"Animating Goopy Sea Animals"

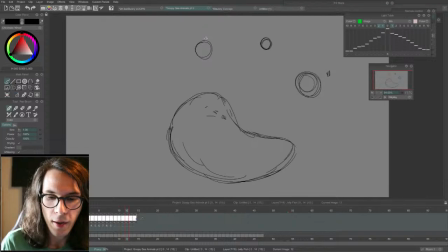(42:32)
And these pieces that break apart, they're kind of following the same force. So it's turning in this direction. These pieces that break apart go like this, and they continue following through that same direction. Like that.
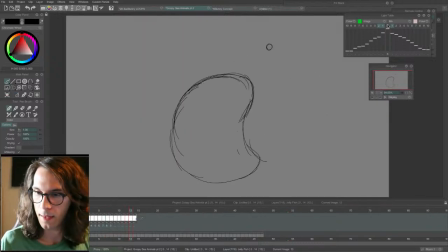This part could come down a little bit more, and it kind of arcs in.
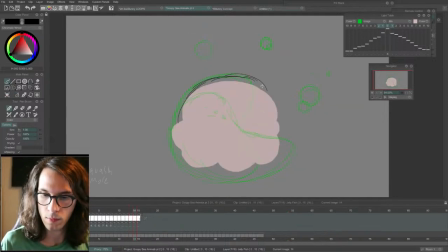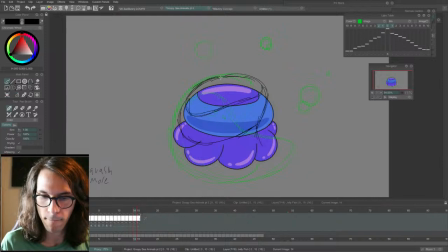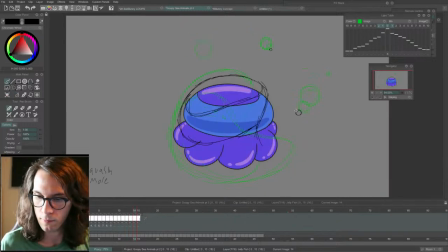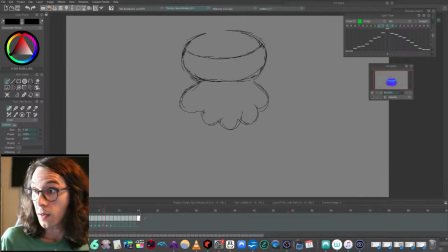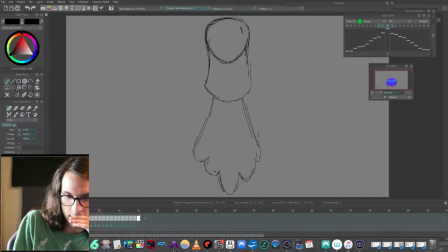(43:49)
So yeah, that's like basic thing, and I can go over it later.
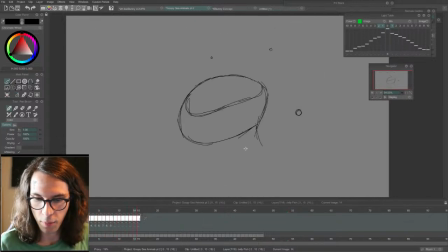(43:56)
I need to add this middle purple shape here, like this part. And this inner contour line helps to make it look more 3D.
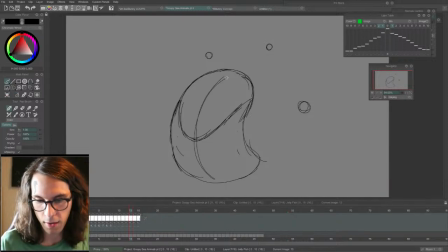(44:15)
Whenever you add any kind of contour line in between a shape, you can really help it to feel more 3D than if it was just the outer contour line. Like this shape here doesn't really look 3D.
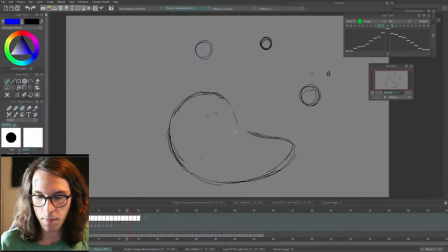(44:31)
It just looks like a bean or something. But once we add this shape in here wrapping around it, this defines the form.
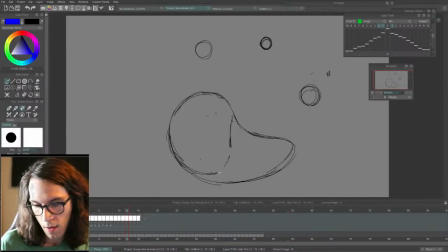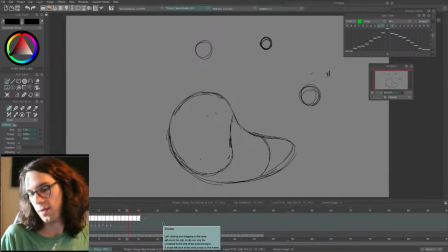(44:53)
If we were to add more, it'd be like this. Then it looks even more 3D if we add more of them. But that's not what this design has. It just has one little eyeball-y contour thing in the middle.
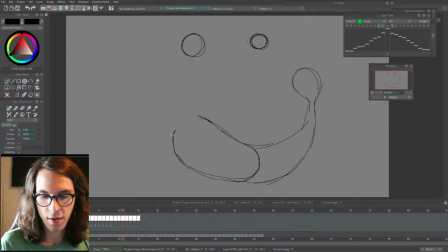(45:10)
I think I'm gonna do a drawing of abstract sci-fi type spaceshipy city thing, but draw it all with like a bunch of shapes and
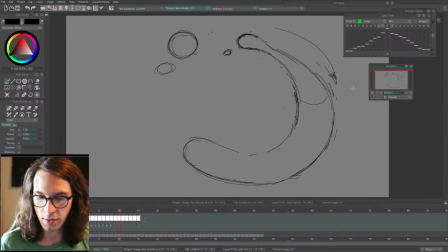(45:27)
contour lines in the middle that creates this tapestry of abstract looking weird stuff.
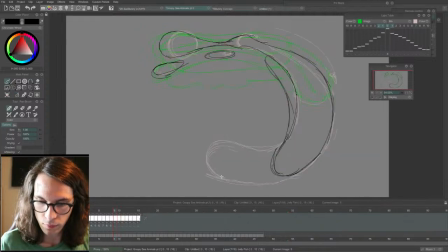Live streaming is weird. I feel like I kind of forgot I was live streaming and talking. Try to check the chat in case anyone says anything.
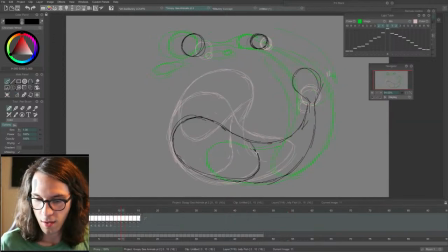(46:02)
Like if you're working on something or anything like that. I'll try to be of two minds here.
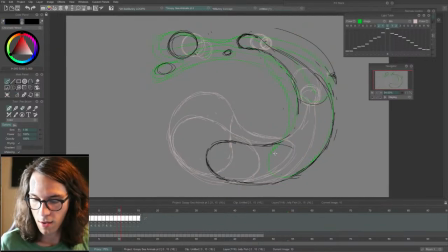Okay, I know this part.